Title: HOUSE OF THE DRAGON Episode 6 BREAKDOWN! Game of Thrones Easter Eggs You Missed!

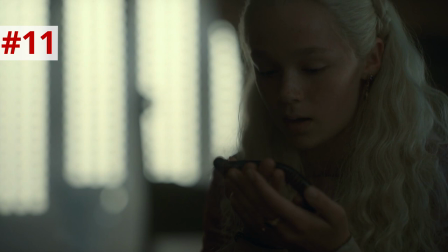(8:19) He did it again. They said they found a dragon for me. The last ring has no legs at all. You will have a dragon one day. He'll have to close an eye. I know it.
Yeah, book readers know what he'll have to close an eye refers to, and we're going to see it next episode.
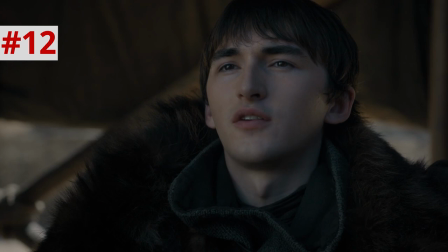(8:34)
But I think the last ring having no legs could be a reference to the greenseer king Bran the Broken, a kid who Helena would get along great with.
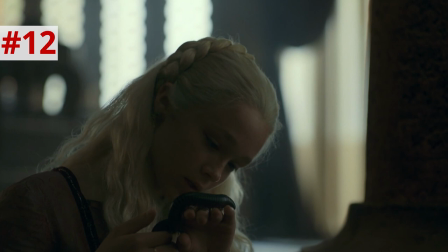(8:42)
Because Helena says that each ring has two legs, 60 rings creating hundreds of legs,
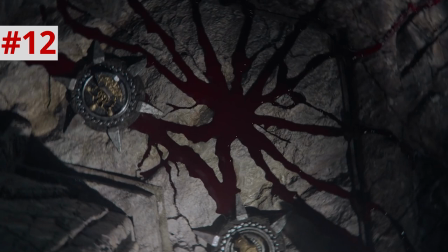(8:46)
which I think is a metaphor for each generation of rulers needing a king and a queen, the bloodline being the leg to the next branch,
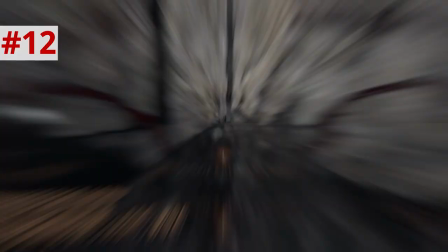(8:52)
as every episode of the series has begun by showing us. this line of succession is going to continue to the last ring of the story bran someone who cannot walk and sansa says that he cannot bear children therefore the wheel or in this case the ring is broken helena says the millipede has
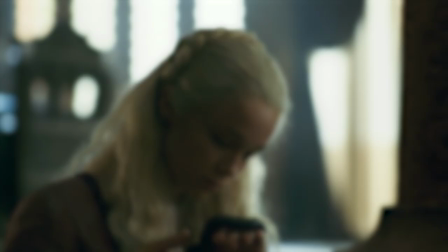(9:07)
eyes but cannot see and i think that's just her way of saying these rulers are cursed with literal eyes but don't have the proper vision of greensight but she
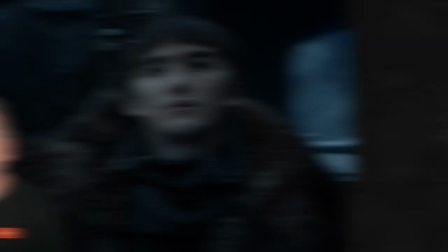(9:14)
likely does and so does bran and maybe so do others in this story remember helena's dragon will be dream fire and i think she
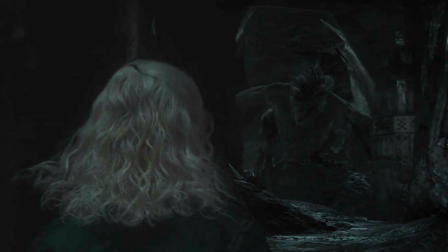(9:20)
inherited the targaryen skill of azaris wishes he inherited from his ancestor, Dainese the Dreamer.
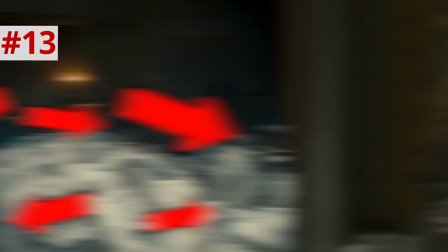(9:25)
In this case, it is Helena the Dreamer. Viserys' pathetic model train set of Valyria has expanded now with various structures topped with stone dragons, like the one Alicent gifted the king.
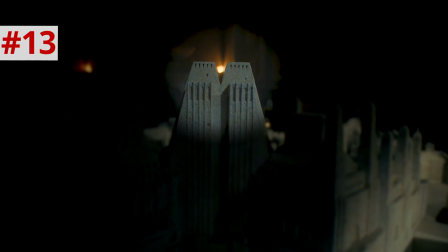(9:34)
I love how Sapochnik frames that V-shaped insert of the tall structure so that a background torch is perfectly framed in the valley of it,
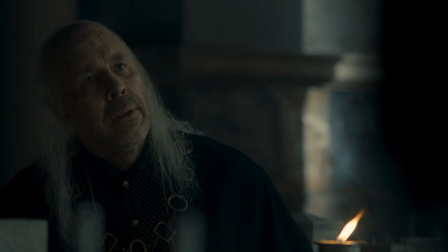(9:40)
creating the illusion of a volcano, like one of the volcanoes that destroyed old Valyria. Alicent questions the parentage of Rhaenyra's sons, and Viserys sends away a stonemason who's named Eddard,
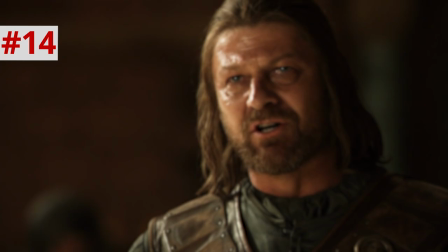(9:49)
a metanod Eddard Stark in Game of Thrones who spent most episodes on a paternity crusade of his own that also involved a bastard named Joffrey.
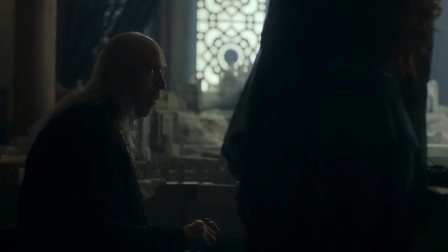(9:56)
Alicent says, To have one child like that is a mistake. To have three is an insult.
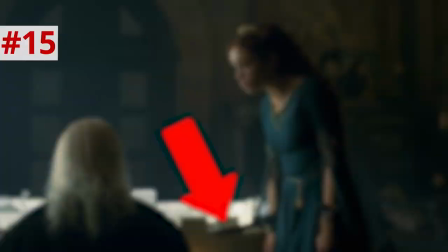(10:02)
And as she says this, notice the hilt of Aegon's dagger is right by her hand, foreshadowing a move she will make with that dagger next episode to act on this suspicion.
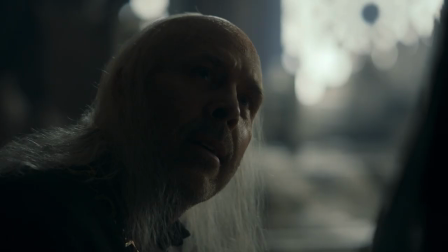(10:09)
But Viserys refuses to see the truth. He compares this to a black horse he once had that bred with a white stallion as silver as the moon on a winter's night, producing the full, the color, chestnut.
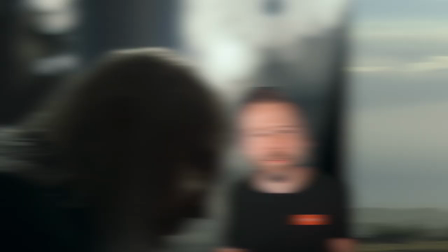(10:18) Nature is a thing of mysterious works.
Yeah, you can't see a parallel with his expectation of a silver-white stag just to find an unremarkable brown one.
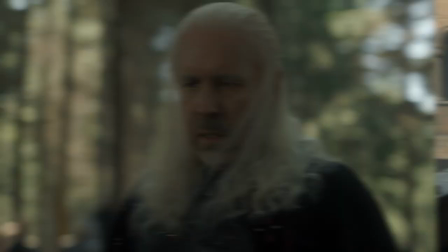(10:26)
I think that was the episode when he really gave up on trying to read into signs and portents.
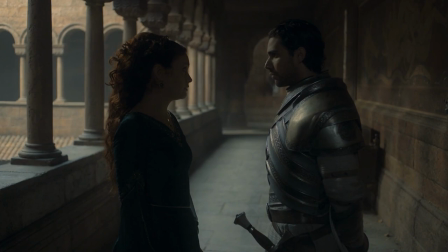(10:29)
Ser Criston calls Rhaenyra the C-word, and Alicent says, I have to believe that in the end, honor and decency will prevail.
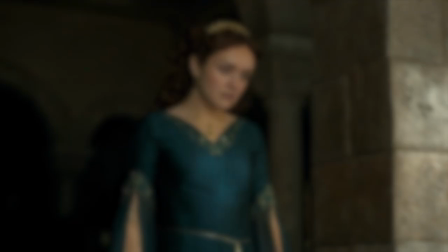(10:37)
Followed by the most ironic jump cut to Aegon making a mess out the window. Ah, the things we do for love.
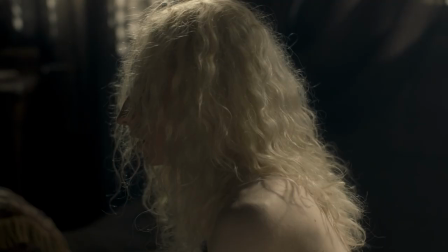(10:43)
And the fact that Alicent doesn't really react to him doing this suggests that he might be doing this all the time.
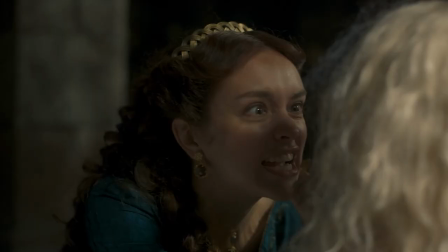(10:48)
But really, the bigger concern for Alicent is a preservation of her bloodline.
You are the challenge! You are the challenge, Aegon! Simply by living and breathing!
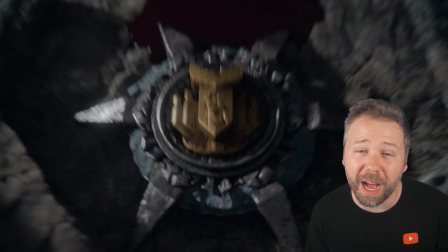(10:56)
The way all of their dials are pre-engraved into the stone in the opening credits shows how these characters are really destined to be in conflict with their relatives the moment the bloodline flows into them.
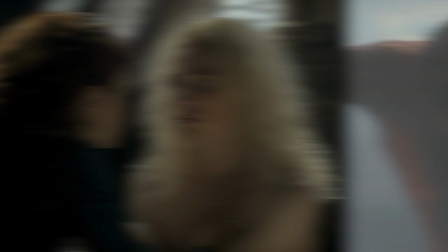(11:05)
They don't really have much control over what's ahead.
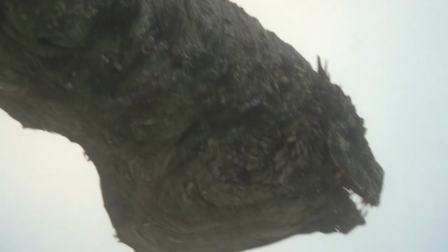(11:07)
Over in Pentos, Daemon rides his dragon, Caraxes, but finds himself in the shadow of a much larger one, Vhagar, written by Leanna, who actually referenced Vhagar in episode two.
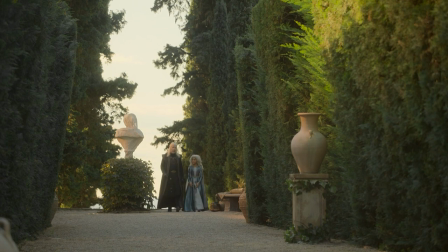(11:16) But Vhagar still lives... somewhere.